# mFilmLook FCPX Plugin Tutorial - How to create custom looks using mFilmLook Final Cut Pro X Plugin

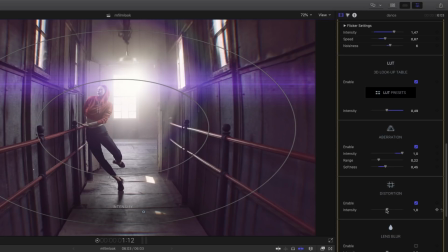(12:34)
The following effect is the lens distortion. The effect simulates a barrel of distortion from the optics, like anamorphic lenses. By playing with the intensity parameter, you can add or remove distortion.
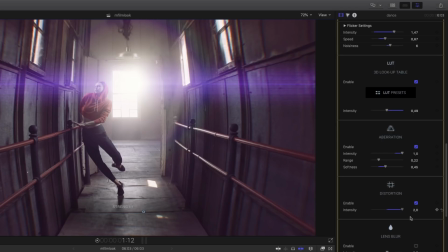(12:46)
You can create some fisheye effect, for example. In this case, I won't add much distortion, as I want to keep the perspective effect of my shot.
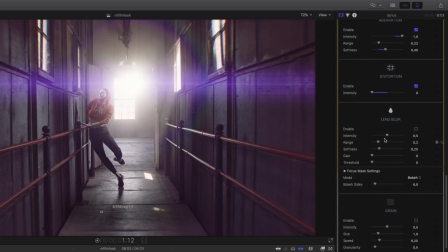(12:54)
So I put the intensity to zero. The lens blur effect is very useful as it can help you to create several looks. By adding blur on your shot, you are also focusing the eye of your viewer to one point. In this case, I would like to focus on the dancer and at the same time add more perspective to my shot.
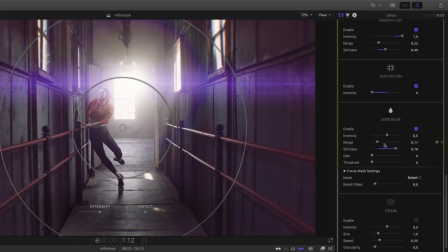(13:12)
So outside the circle, I will add some blur. Meanwhile, inside the circle, everything stays sharp. By adjusting the intensity, the range, the gain, and the threshold, you can control exactly the amount of blur and its spread. In order to accentuate the perspective, I will use the focus mask settings,
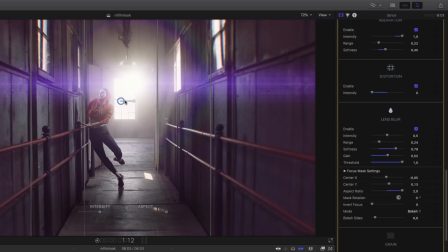(13:29)
which will allow me to change the aspect ratio of the effect and be more vertical than circle. This kind of aspect ratio will be very useful to create tilt shift effects. So pushing the intensity will add more blur on the walls.
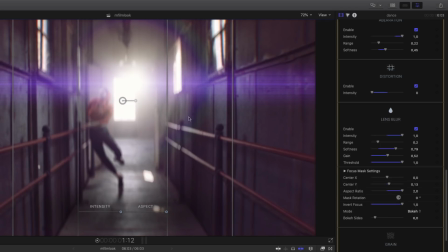(13:46)
If you want to invert the effect, just use the invert focus parameter. With invert on, I can show you that you have the choice between two modes concerning the bokeh render. You can use the default blurry render or the bokeh render. In order to show you the bokeh render, we'll push the intensity.
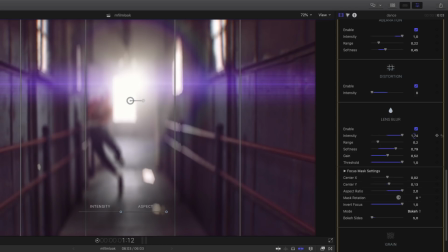(14:05)
Now you can see the effect, and by adjusting the bokeh sides, I can increase or decrease the number of sides for each bokeh. Now I can switch back the blur from inside to outside and check the result. To harmonize all the effects, I will add some grain over all these effects.
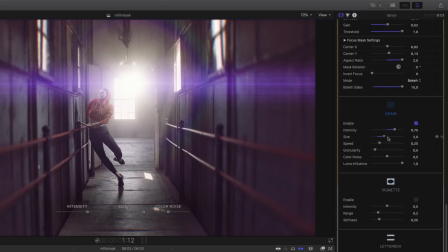(14:24)
I can adjust several parameters like the intensity, the size, the granularity, and the color noise for the animation of the grain. The lumen influence is really important as it will remove the grain in the highlight, like in reality. If you put it to zero, the grain will be uniform on all the shots.
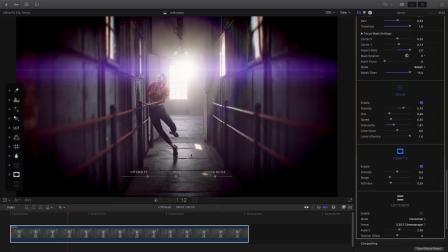(14:41)
Now I can add some vignette effect to focus my subject as always. By default, it's quite strong, so you can adjust the intensity and play with the range and the softness inside the inspector or inside the viewer with the on-screen control. The last effect is a letterbox effect. I will enable it. And as I've mentioned before, the letterbox effects come with several presets for the different kind of letterbox you can find.
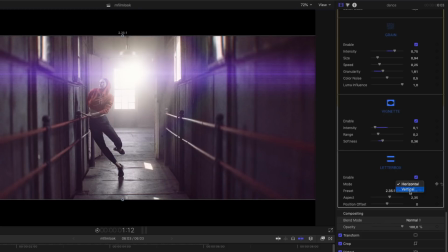(15:06)
First, you can select if you want an horizontal or vertical letterbox.
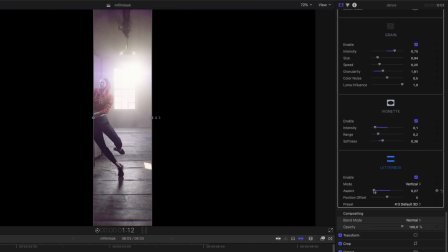(15:10)
Vertical can be very useful for social networks or if you want to have a square project, for example.
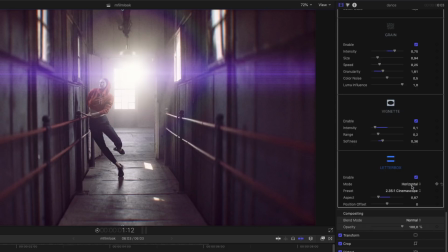(15:16)
In horizontal mode, you have 10 presets like CinemaScope or Panavision or more.
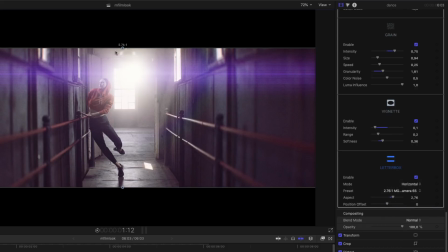(15:21)
And as I've mentioned before, you can adjust them directly inside the viewer. Because of the magnetic guidelines, it's very easy to find the right size. If you want to adjust the content inside your letterbox, you can change the offset position of your clip directly inside the viewer or inside the inspector. I'm done with my look. I would like to save it as I would like also to use it to another shot or maybe in future projects. So I go on the top of the effects panel and click on the Save Preset button. I will save it as Dance 2 and select my category and my look.
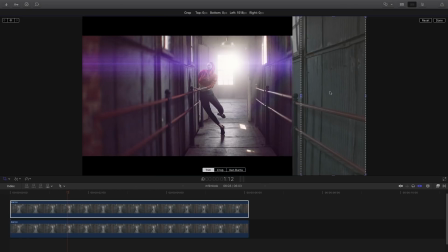(15:54)
Here, the before and after mFilmLook effect, the changes are quite drastic.
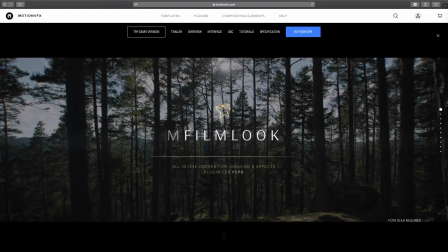(16:00)
If you need more information concerning mFilmLook, I invite you to go to motionvfx.com,
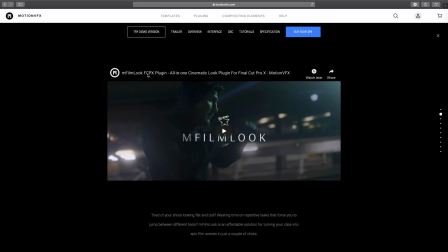(16:05)
where you can find a dedicated webpage and where you can download the free trial version, find more tutorials, and get tips and tricks.